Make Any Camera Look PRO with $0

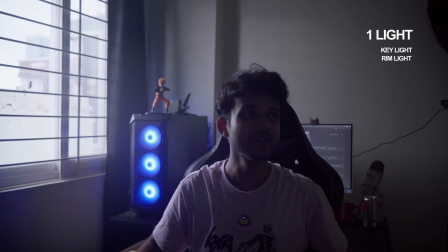247s
I am keeping a wider frame so you can see all the lights that are going on. I have my softbox studio light over here.
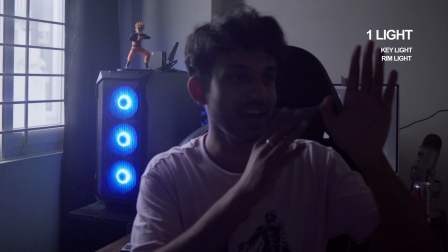253s
You can use any ring light or any type of soft light. And I have placed this light also at the Rembrandt lighting angle.
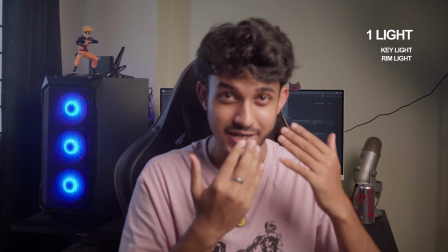261s
And your only artificial light working as the key light, which is also at the Rembrandt triangle,
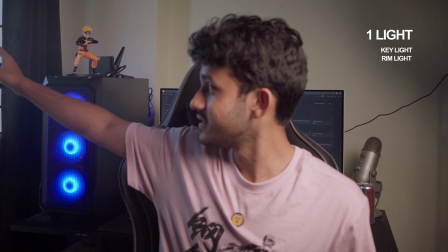266s
you would see I can use the other light that is coming from the window as a rim light.
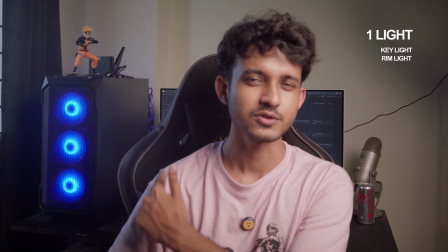271s
All this bluish light that you see, all these lights you see here, that is called rim light.
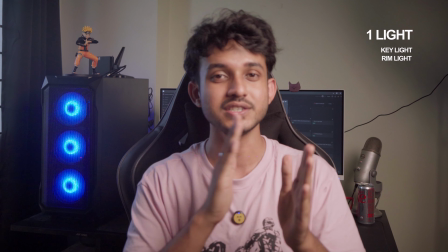275s
Generally, if you have 2 lights, these are the 2 lights that you should use, the key light and the rim light.
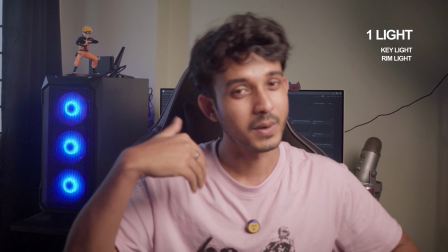280s
Or you can use a fill light as well, I'll explain later. But with that, let's move on to if you have 2 artificial lights.
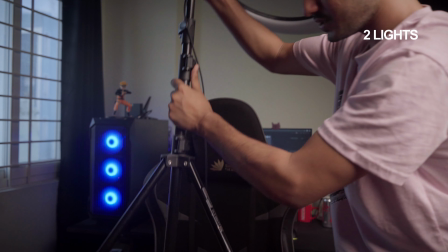286s
Well, as you can see, I have a ring light over here. I'm just going to place it Now this side has a lot of shadows.
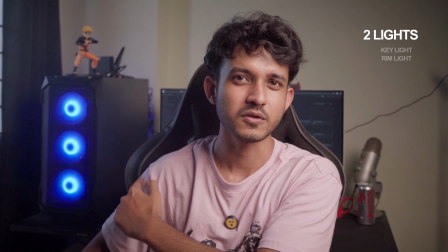295s
I am getting the border of my face, border of my hair and border of my t-shirt over here from that window light, which is doing a good job.
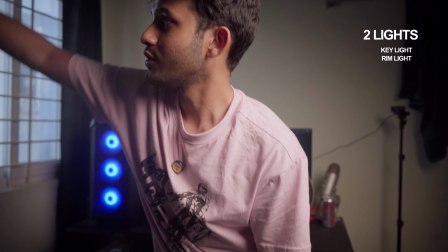303s
But this side you might think this is still a little too dark. We can turn on another light to sort of fill it up.
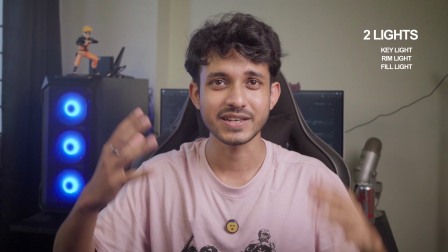312s
But again, if you see both of the lights are of equal intensity, it sort of makes everything really flat again.
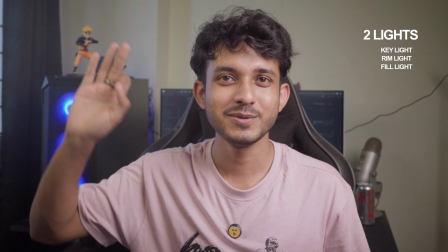318s
So we don't want this light to be very intense. Like, the problem is this is the lowest brightness this light can go, so we can do two things.
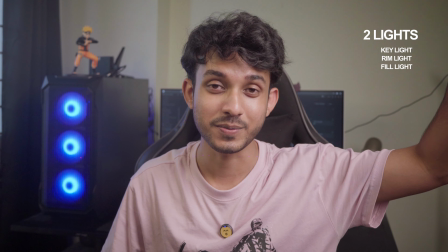326s
Either we can make this light lot more brighter and decrease the ISO even more,
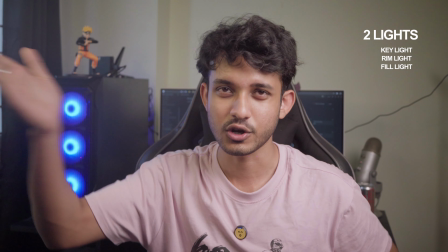331s
or we can make this light bounce off a wall and fall onto our face. I will show you the second one, which is easier to do.
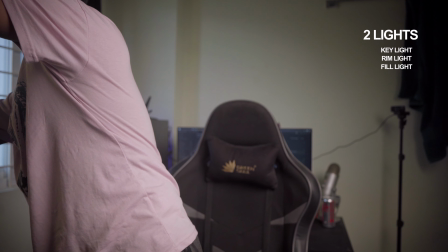338s
I will make it bounce off on a white wall and then fall on my face.
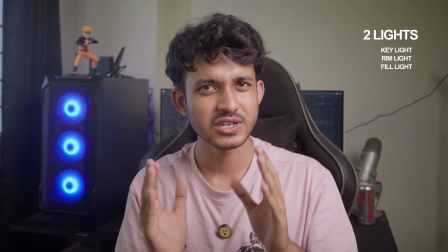344s
Then you see the shadows are a little bit more intact, but this side is not completely dark.
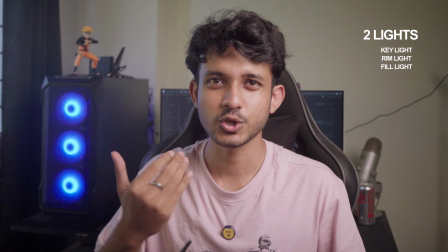350s
I'll show you. This is without the fill light and this is with the fill light. अब तुम्हें कितना ज़्यादा shadow चाहिए उसको तुम adjust कर सकते हो by increasing and decreasing the brightness of this light.
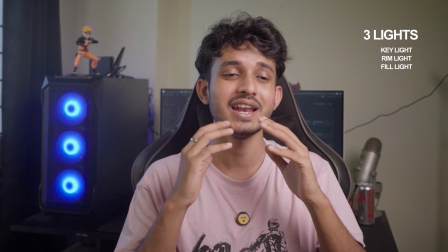359s
अब let's talk about if you have 3 disposable lights. If the light is artificial and portable, you can place it somewhere in the background.
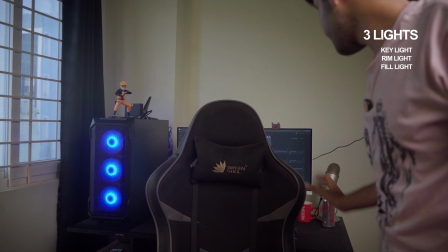367s
For this particular example, I have another light which is behind
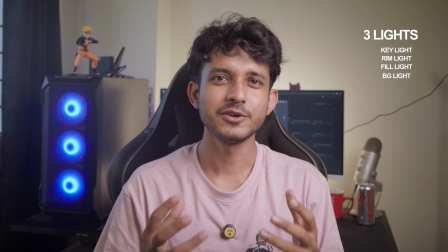373s
my monitor, and it will add that particular glow behind me.
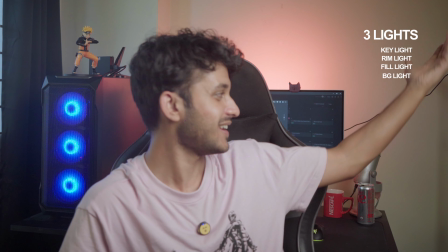376s
Now if the third light that we're using is an RGB light, you can put it any color that you want, just don't make it very close to your skin tone. Now of course other fundamentals of filmmaking like cinematography, composition, all these things can be incorporated into a talking head A-roll shot, but generally just place your subject in the dead center of the frame. Ab different scenarios mein we might want to place our subject to the left or to the right or facing in a particular direction. All those things come into composition. If you want me to make a video on how to make better compositions for your A-rolls, or do you want me to make a video about how to make your B-rolls more cinematic, let me know in the comments below. Or any other videos that you think I can teach you, let me know in the comments below. I will make a video of it. And if you want to learn more about filmmaking, script writing, storytelling, video editing, color grading, sound design, or anything related to content creation and filmmaking, you can ask me in the comments below. I will make a video about it. You see, this channel is very special to me because I started content creation 6-7 years back, and I learned all of these things from different videos on YouTube and through trial and error. बहुत सारी ऐसी चीज़ें हैं जो मुझे I could have learned a lot faster if there was a channel like this available. So I want to make this channel the exact channel I wish I would have had, so that you guys, the new budding content creators, can learn things very easily and तुम लोग वो same struggles, same गलतियाँ ना करनी पड़े जो मैंने की हैं. I want to give the basics of everything to you for absolutely free. तुम सारी चीज़ें यहाँ पे इस channel पे सीख सकते हो. And again, whatever you want to learn, just leave a comment down below and I will see you in the next video.